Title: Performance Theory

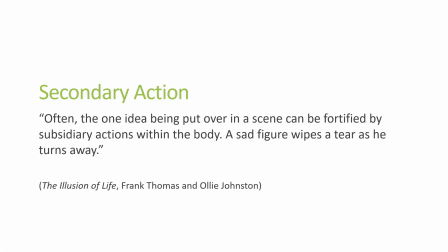498s
So another example is like somebody could be talking to someone, but they could also be on their phone, right? So the primary action would be I'm having a conversation, but at the same time I'm clicking buttons. So there's two things going on, but the main action is what's the person doing in terms of performance,
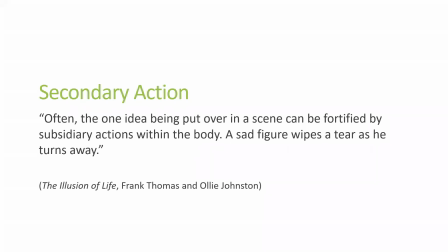516s
and the secondary action could be, that's just more nuanced, to add a little bit more variation. Instead of a character just staring there, you're keeping them alive doing something, so the performance is more interesting. Okay, so here I took that little jump that I did and had the character flap their arms at the top. So the primary action is still the jump, right? But at the top of the arc, the little arm flap is secondary.
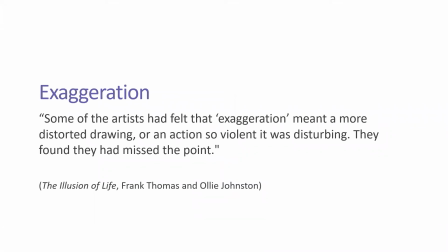542s
Now, exaggeration, this has to do a lot with, again, squash and stretch to some degree, but exaggeration can also mean how somebody reacts. It can be how much you push an action, how much energy it has.
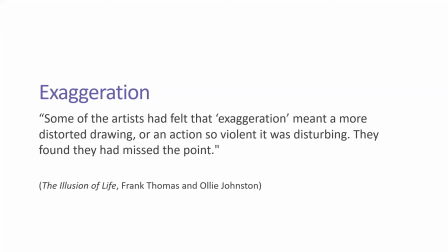556s
You can do something that may look really weird as a still, but when you see it move, it works really well. And again, this was a good example. Did I go through this one too quickly? Exaggeration meant more distorted, or an action so violent it was disturbing.
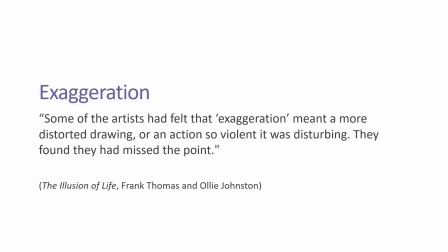575s
They found that they'd missed the point. When people ask you to push things, if you do it very incrementally, they may not notice any changes, and they're kind of like, more, and you're just kind of nudging. When somebody says more, I'll tend to go really far so that they'll be like, whoa, that's close, Brett, but man, you went way too far, bring it back, right?
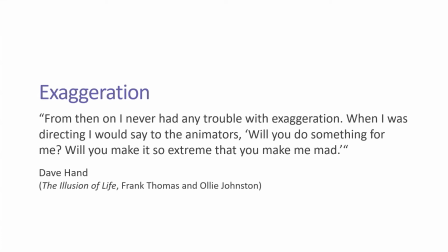594s
So big changes sometimes are needed so people can really see that you've changed things. And it helps you kind of spiral in on what you're trying to communicate, because it's a very easy note to give someone, but what does it mean, right? When somebody says, you know, could you just exaggerate a bit more? It needs a bit more oomph, or it needs a bit more punch.
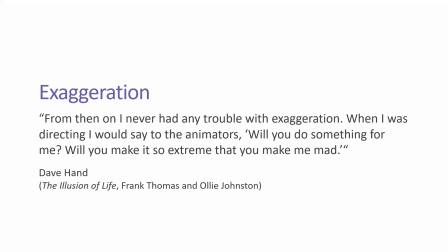611s
As an artist, when you're new, you may not know what on earth they're talking about, right? Because it's so vague. So that's when you would lean on your supervisors and say, hey, I got this note. I know what they mean. And they're like, oh, you know what? I know the director. I know what they like. Trust me, we'll figure something out. And then you'll sit down and brainstorm an idea and see if it'll fly.
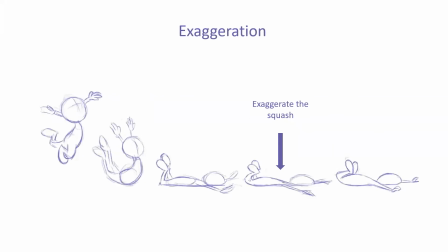629s
So an example here, if you look at sort of the frame by frame, there's one position that I drew, which was really to exaggerate the squash. And it's only one frame. You're never going to really see it, but you're going to feel. It's going to make that impact feel much stronger,
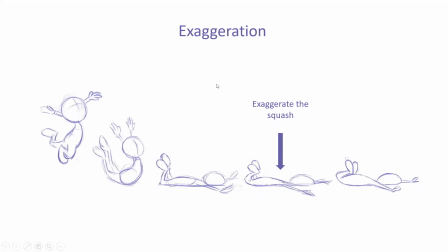644s
just the way all the stuff gets spread out before the character returns to their sort of, you know, typical shape or typical volume. It's just there to accent that one moment, right? Just to really get that to feel a little bit stronger. So you could get rid of this drawing and see how it feels without it.
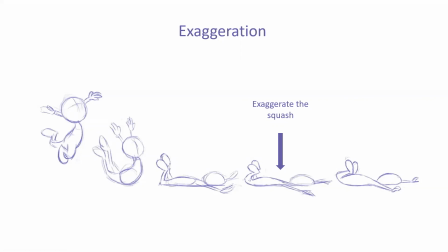660s
And then I would just keep adding more extreme positions until I felt I broke the shot, that it's like, it doesn't work anymore. Now it's beyond the character. It just looks really silly. Then I know I've gone too far. But, you know, again, dialing in that little bit of subtlety depends on who's approving your work.
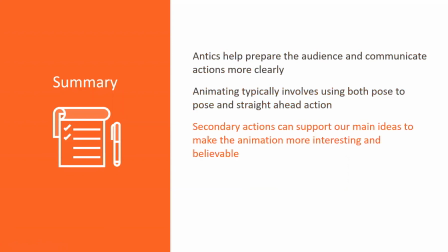679s
Okay. So again, little summary. Anticipations are very important for helping direct the audience's eye and also preparing the character to do movements that sometimes require preparing to do anything.
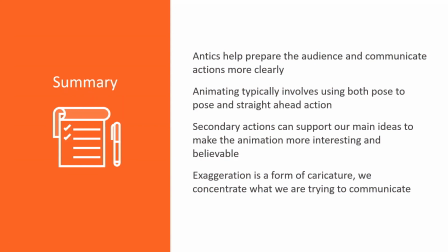694s
When you're using pose to pose and straight ahead, they usually play off of one another. Usually we start with pose to plan and straight ahead to go through keys to try to help them feel more fluid. And secondary actions can be really fun things that you can add to a character's performance to help sell the main idea,
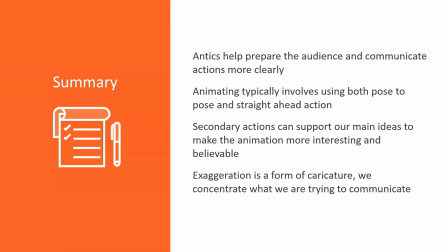712s
but make it more interesting and more organic. It's very rare that people are usually just doing one thing at a time. Sometimes, again, if there's a conversation between characters, they're rarely just talking to one another. They might be doing something while they're talking. So it helps it feel more interesting, right?
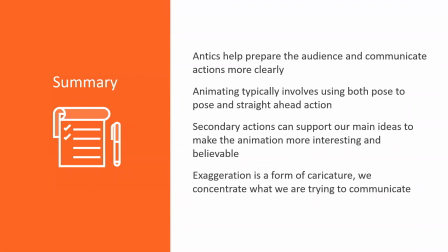729s
Much more interesting than just two people talking at each other. And then using exaggeration as a way to caricature movement or to caricature your poses. It's something you can see in all kinds of animation, even stuff that's in live action film.